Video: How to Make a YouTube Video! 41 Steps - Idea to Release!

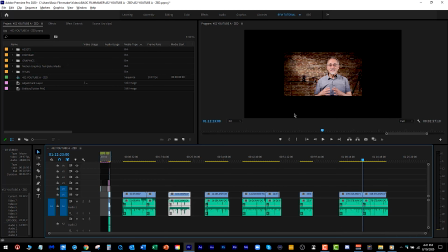That's because I can only shoot in 1080 on a 5D Mark III until my Sony a7S III arrives, but it looks fine when I upscale it, and I'll show you a few tweaks later to make it look stellar.
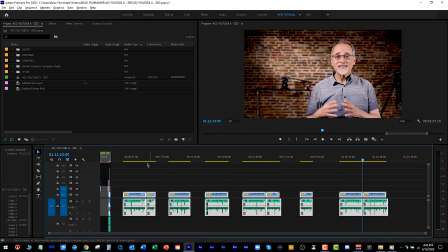I select all the footage, right-click, choose Set to Frame Size, and everything is now proper for my 4K timeline.
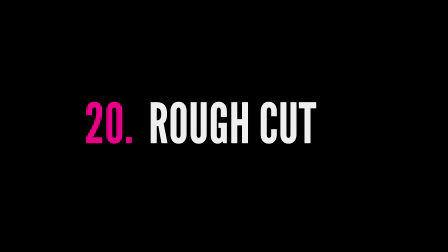I locate the first part for the intro before the bumper a few frames before I start talking.
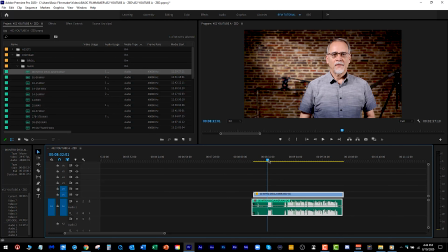I usually pay more attention to the audio than the video here, as you don't want to chop out a small bit of the audio, as it will sound jarring. I use the X shortcut key, which is normally set to Ctrl K for cut, but this saves me time.
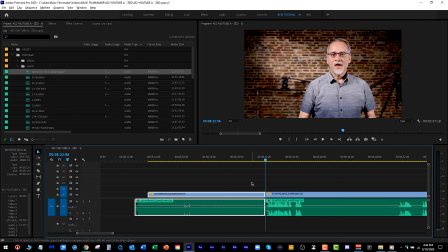Since it leaves the prior part selected, I don't need it, I just press delete.
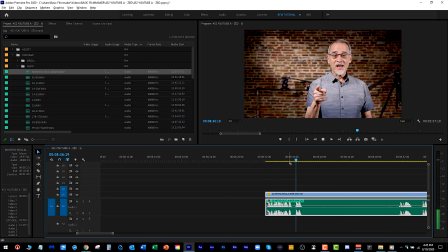I find the end of the intro, press X to cut there.
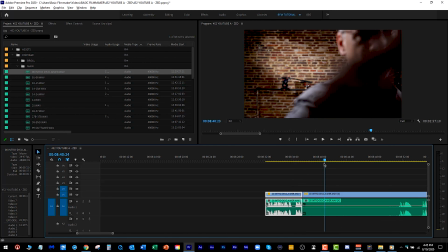Notice as I move down the timeline, I would normally have to select the next clip to perform the next cut and trim.
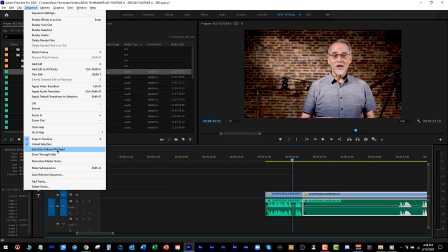Go to the sequence menu and tick on the selection follows playhead option and make sure V1 and A1 tracks are on.
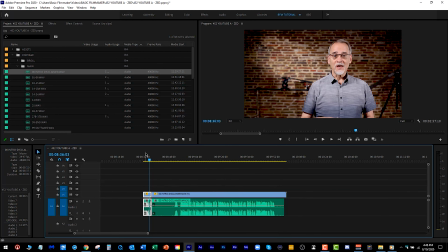Watch what happens as I move my playhead. Whenever it's on those tracks, they will be selected, and this will save you a ton of time.
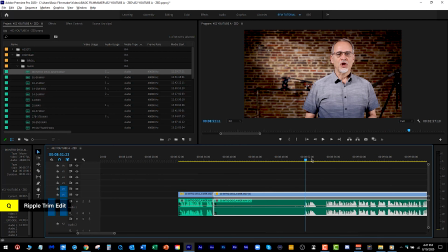Since I set the Q key as the shortcut to ripple trim, I scrub to the start of the episode and I cue the prior stuff out. I find the end of that and press X again. I continue moving down the timeline, pressing X and Q to cut the video into the good parts.
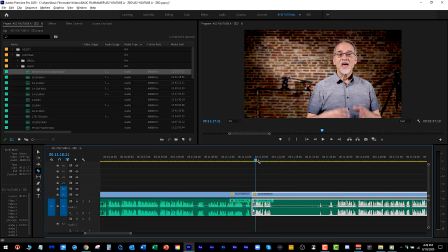It's very quick editing, although I find anything that may be an outtake or something I can use at the end of the video,
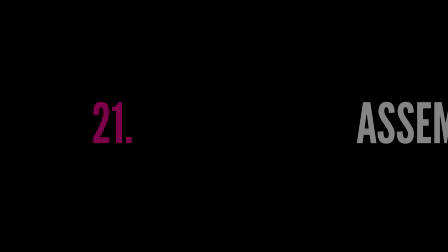I'll keep it and dump it at the end of all this footage for later. Pretty much done with the rough cuts, so let's move them into their proper place.
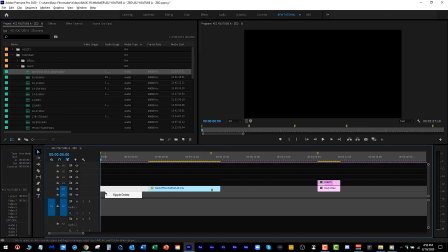I grab the beginning and place it at the front. I place it so it starts about 10 to 15 frames after the beginning so it doesn't give the viewer a
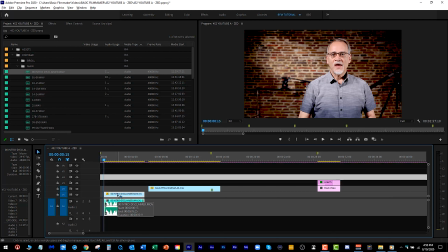jerky experience and gives YouTube just enough time to load up some of the video. I move the bumper next to that.
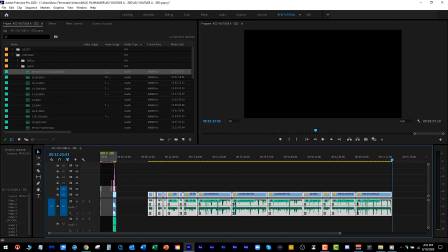Now I go grab all the main parts of the video all the way to the end, not the outtakes, cut it, and paste them into the timeline.
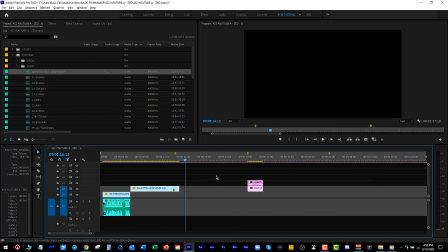Instead of a Ctrl-V for paste, I use Shift-Ctrl-V as it pastes all that into the timeline and shifts everything else down the timeline.
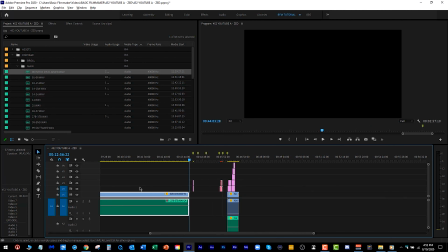That way we don't overwrite the end bits, such as the end titles and the outro sequence.
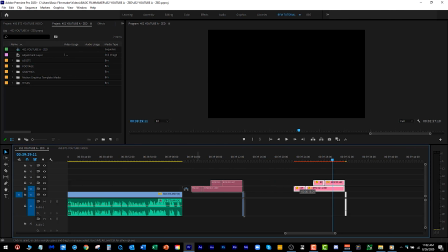Now I move the end title for links, subscribe, comments, and that beep part to the end portion of the video.
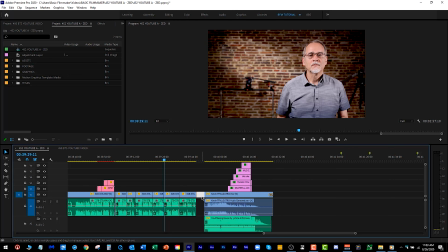I'll throw any potential outtakes or silly skits I've done after that, then move the outro credits and acknowledgements after that. Time for some tweaking and adjustments. I go through and make what I think could be the second to final edit.
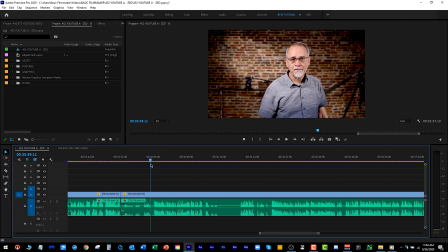I don't worry about the jump cuts or any of that. I just want the video to move along with no dead space.
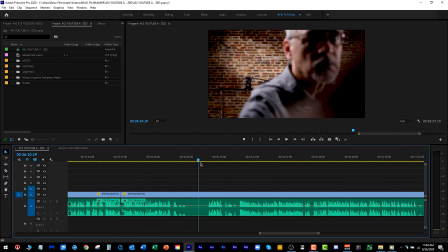I edit away until I'm satisfied I have something that will work for me. Note that when I make cuts here and there, I
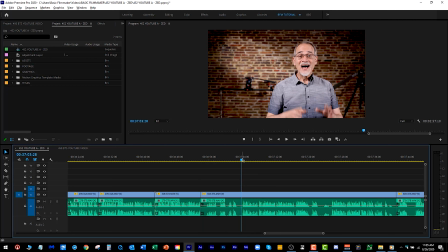make the cuts, then I use Shift-Delete to delete the little cut which closes up the gap and moves all the remaining video elements into place. If you don't do this, you'll have a nightmare on your hands moving down the timeline and having to adjust each one by hand.
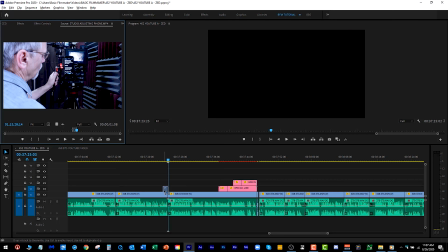Now I'm going to get particular about things. I place any B-roll shots over my talking parts, which will cover up many of the edited jump cuts I made earlier.
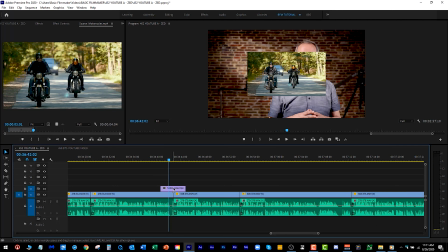After that, I may add some full screen titles or possibly add some B-roll I download from another service if appropriate.
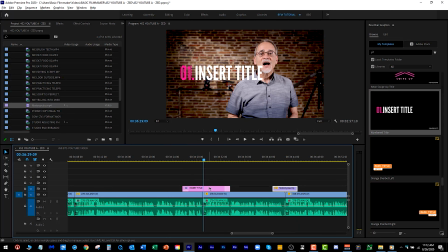For this video, I'll use these sliding titles included with Premiere Pro for each of the steps, which will really cover up the cut shots.
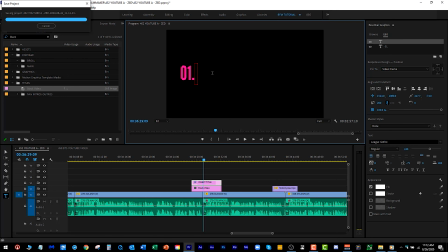I place one there, edit it with the proper text, and adjust its length so it works properly.
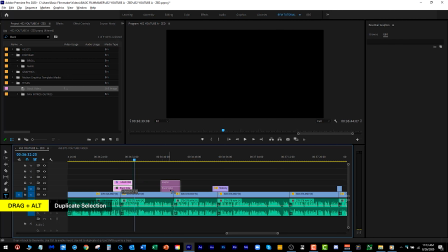For the next one, I drag while holding down the Alt key, and that makes a copy of the asset.
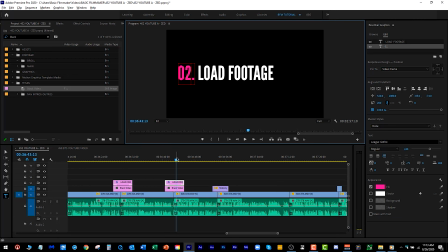The Alt drag thing is really handy when you add a perfectly made title with all the fonts and outlines and everything, and that way you can directly make a copy and not have to recreate another one from scratch.
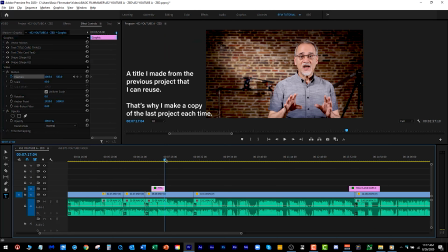I use these in keyframe a 5-frame slide in my titles, then when they're meant to disappear, I keyframe a 5-frame slide out. When I need another one, I Alt drag to create a new one with the keyframes all intact,
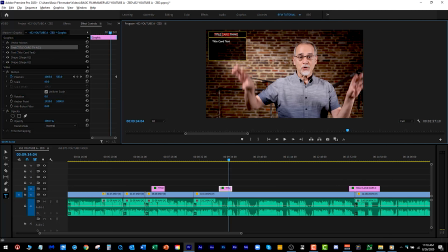place at the beginning of where I need it, extend it, set the keyframe out, then close it to the proper length. That's the cool part of reusing your last project, as mentioned, is all the assets are there ready for you to use. It may seem like a lot of work, and it is, but I'm trying to keep the viewer visually interested so they continue through the majority of the video, which YouTube really likes. Like anything, once you develop the rhythm of doing this, you can do these very fast.
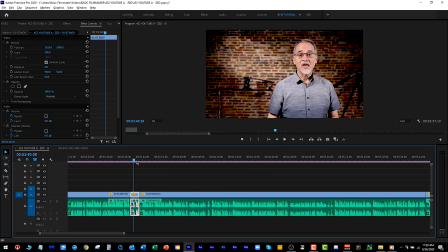On any shots that jump, if they're not too startling, I'll just leave them. If they are or want to make a point, I'll zoom that portion of the video up by 10 to 20% to give it that fake second camera effect. I keep messing around, tweaking, cutting, and even removing portions of the video that I don't think add to the subject matter.
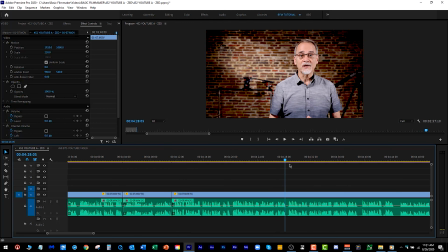Not always, but there's been times when I started out with 40 minutes of video on a timeline and ended up with 8. That's okay. The whole idea is making a video that people are likely to watch, not listen to you go blah, blah, blah, blah, blah about something that isn't relevant to the video.
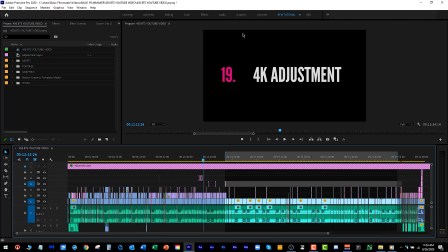At this point, I'm satisfied with the video, so I set the in point at the beginning of the video and the end point at the end.
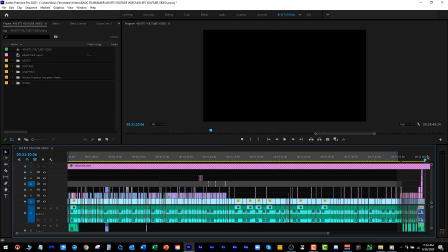That way, when I go to render the video, all of it renders and doesn't get cut out, or worse, you forget that you have like 10 minutes of black nothing at the end of the video. Finally, unlock this adjustment layer. That layer, always at the top, includes any tweaks to the whole video.
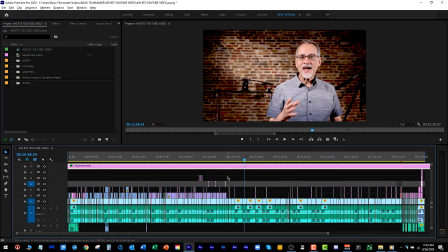As mentioned, I keep that layer locked as all of our editing would have cut this thing into little tiny pieces.
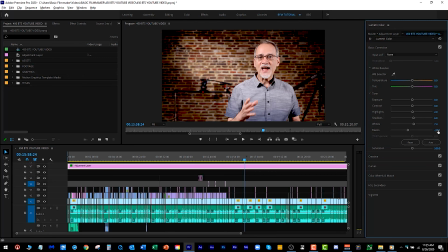For me, I simply crush the blacks a bit like this, which takes out any hazy black bits out of the video and makes it look just a bit richer. I also add a very tiny touch of sharpening to account for the upscaled video. I don't really need to do anything, as I'm just using the same settings from the last video since I shot in the same studio under the same lighting conditions.
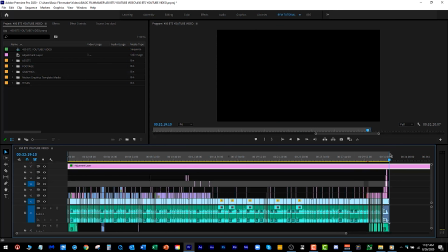Then I make sure the adjustment layer starts at the beginning and spans all the way to the end. I'm not going to cover adjustment layers in full here, but suffice it to say, you can use one or many and even correct some awful looking shots where you accidentally didn't set your white balance correctly. I don't always add music to my videos, especially ones where the viewer needs to hear what's going on, like a microphone review, but I love music, and if done right, it can add a whole nother dimension to your videos. I won't go through the entire process, but let's add just a bit over the intro bumper in the beginning of the video and then the outro of the video so you can see what I do. I could do an entire course on selecting music and how to add it for video, but not here. I've selected a few music clips for my most trusted sites, Premium Beat, Artlist, and Filmstro, which is another video for another time. For the intro bumper, I've selected this piece.
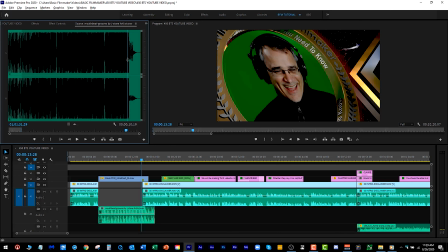I grab the beginning of the music and I drop a piece in under the intro bumper, then grab a piece of the end of it and drop it a bit further down.
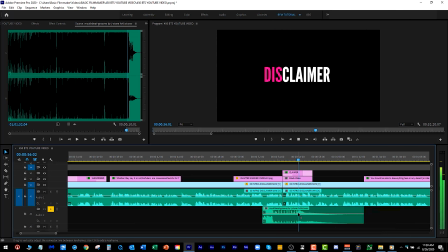I just keep messing around with this music until I find where I want it to end and lead into the next part like this.
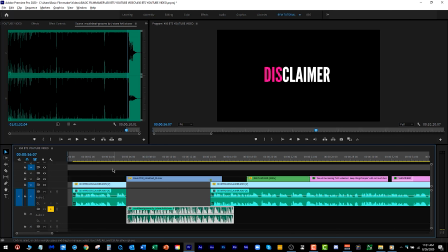Now I take the front part and place it over the intro bumper. At some point, these two pieces will have to be married up,
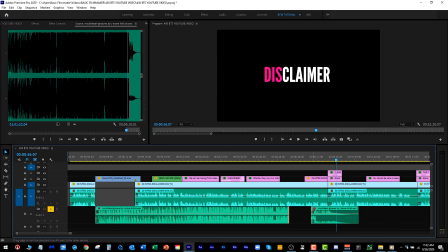so I simply drag one piece into the other about there and add a 12 to 25 frame constant power effect,
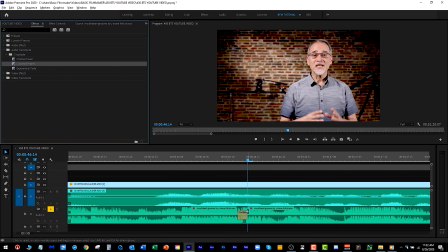which essentially is a cross dissolve for audio. I hover over the cut and I use the control key to use the rolling edit tool,
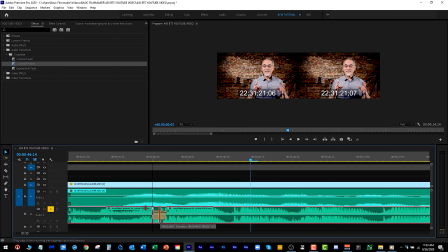which essentially keeps the audio cross dissolve and lets me play with where the cut will be.
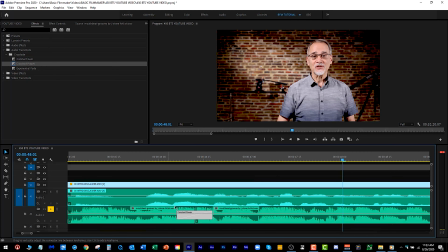I just keep messing around with the point between the two until it sounds somewhat legit, possibly extending or contracting the amount of cross dissolve. If I can't get it to work, I'll use another bit of music, but it almost always works for me.
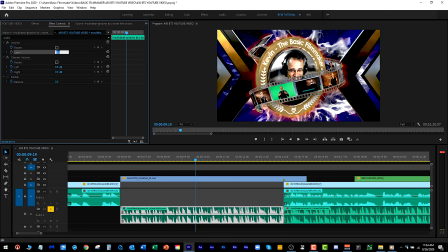Once I have that to my liking, I'll reduce the intro audio volume to -6 dB as I found it is not too soft nor not too loud.
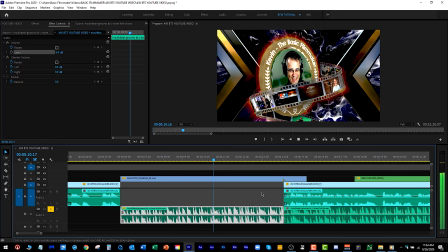For the part where I'm talking, I can get very sophisticated using tools such as auto ducking and all that,
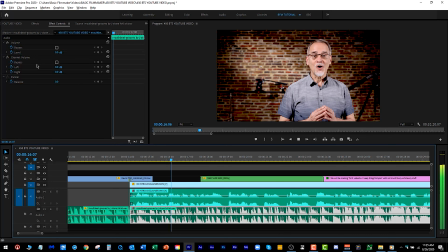but I usually just play with the volume until the music is enough in the background not to interfere with my voice. I found depending on the music, it's usually between -28 to -30 dB. When you've done this a few times, it's really easy.
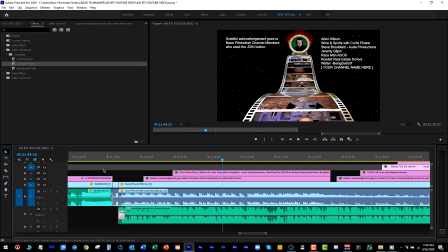Lastly, I picked out this strange music for the end of the video and edited it to be like this.
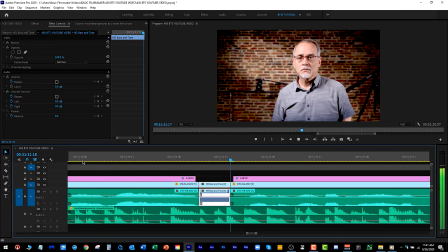Oh, before I forget, please make sure you drop the audio levels on things like beeps and dings and all that. Here's what my beep sounds like normal. It's very piercing to the ears. I usually drop it way down to like -16 dB or even more than that. Okay, I have a video I think is ready for prime time, and I won't kill you off by showing you this, but before I render this thing, I will watch it at least 2 or 3 times before rendering it, correct any spelling mistakes, maybe tightening it up a bit until I'm satisfied. YouTube allows chapter markers, which mean you can include those in your video description.